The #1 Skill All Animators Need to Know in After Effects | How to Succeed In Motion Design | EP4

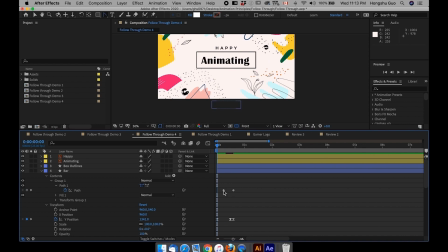(8:14)
So what I want to do is when it comes up from 0 second, drag this keyframe back to zero. It should come up something like this. And then I also want it to overshoot.
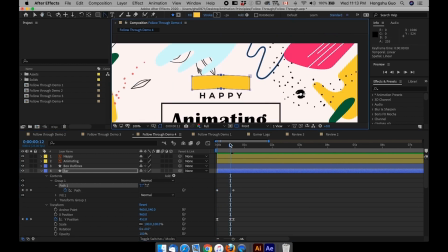(8:25)
So for the overshoot,
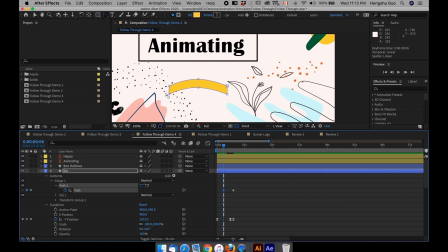(8:30)
maybe drag it back, because I want this bar to be pretty thin when it's traveling up.
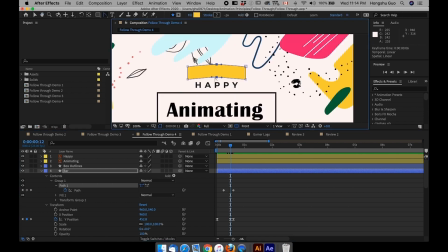(8:35)
And then when it overshoots over there, I want this one, I want these 2 points to come down. Still need a curve here. Go up and down and then settle.
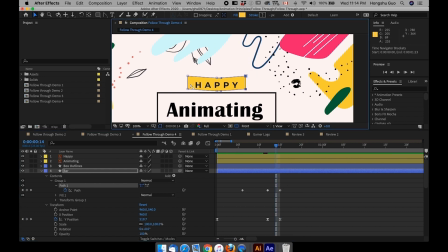(8:52)
However, when it settles, I need another overshoot to have these 2 points down like that before it reaches the final position. Swings back like that. And then let's right click keyframe assistant, easy ease, go to the graph editor.
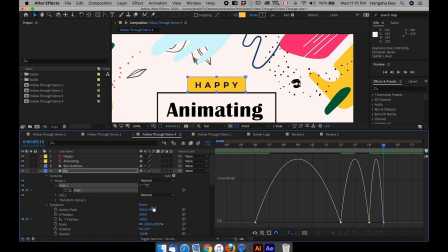(9:07)
Since we're manipulating the path of an object, and this path doesn't have a value graph, to be honest.
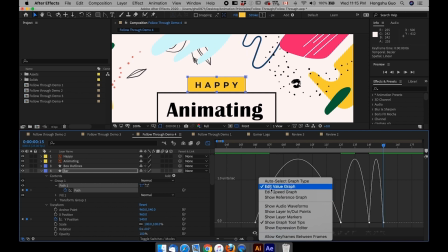(9:16)
So in this case, we, even if you're selecting value graph, it's still going to show you speed graph.
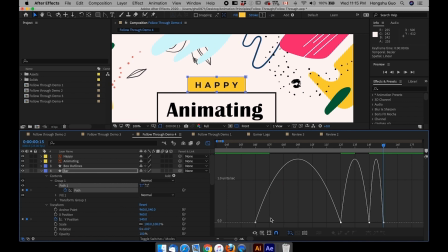(9:22)
In this case, we cannot use value graph anymore. But so all we want to do is to drag these handles to give our animation more speed, something like this, to give it more energy. And let's see what we have here.
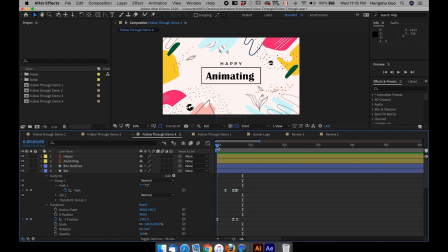(9:38)
Now you can see our bar has some character to it. It's not a boring bar anymore. It's got some character. It's pretty fun. It's interesting to look at. It's like a noodle bar or something. And I'm happy with this animation. However, I still haven't offset anything yet.
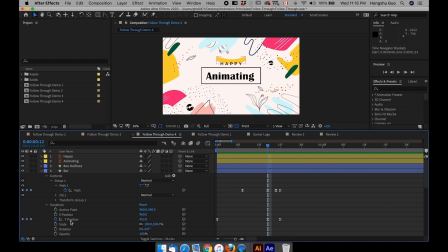(9:54)
Right now, the path animation is still aligned with the position property. So what we want to do is we need to offset the keyframe for the path. All we need to do is to drag the path forward, maybe 2 frames, 1, 2, let's try 3 frames.
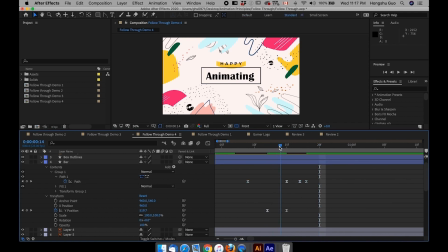(10:09)
Drag the path forward 3 frames. so that everything is offset by 3 frames. And that gives you an illusion that when the bar comes up, there is a delay in response for the transformation of the shapes. So let's see what we have now and see if it makes sense.
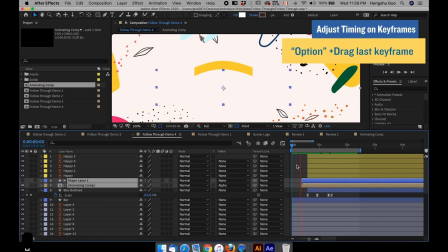(10:30)
Yeah, it gives you more of a natural feeling. Now I've gone ahead to animate the other elements with follow through.
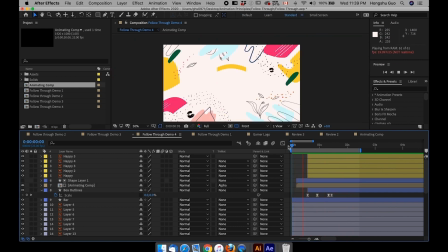(10:36)
Let's take a look. That's what we have. It's pretty fun and happy, I guess. And that's another example of how you can apply follow through to your animation. Follow through can get much more complex than this, but the basic idea is extremely simple to execute, and it will add instant visual appeal to almost any animation. And now you know how to do it. Come to think of it, you actually know quite a lot. You can compare these two animations here.
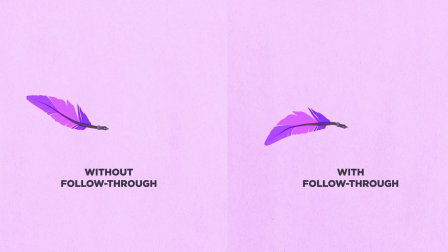(11:00)
The first one is animated without the principle of follow through, and the second one is animated with follow through.
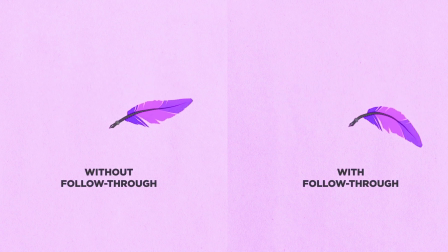(11:06)
You can tell the difference. The second one with follow through is looking instantly better and much more appealing. So these animation principles are the underlying differences that separates the professionals from the amateurs. If you're looking to become a professional animator and want to choose motion design as your career, you gotta learn these concepts and skills to give yourself a better chance of winning high paying jobs and big budget clients. If you know how to apply these principles onto your animation and bring anything you touch to life,
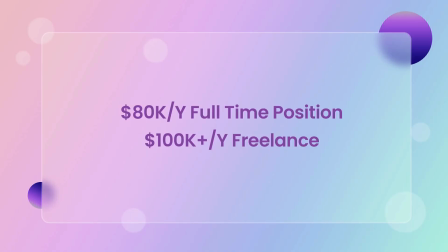(11:31)
there's nothing stopping you from getting that 80K animation studio job or even freelancing remotely for like 100K plus per year.
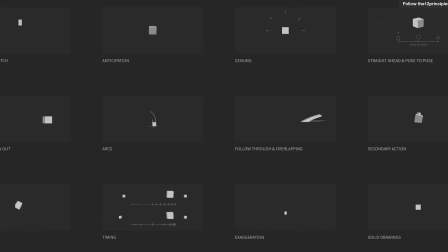(11:38)
All you need is to step outside of your comfort zone to learn these animation secrets, and these will help you make the breakthrough in your career. That's it with this lesson. In the next video, I'll talk about the industry in general and why it's an incredible time to add motion design to our toolkit and how to get a job or freelance as a motion designer. If you want to watch the last video of the series, please click on the link in the description. I'll see you in the next video. Make sure to hit the like button and don't forget to subscribe to our YouTube channel for more of this great content. Happy animating!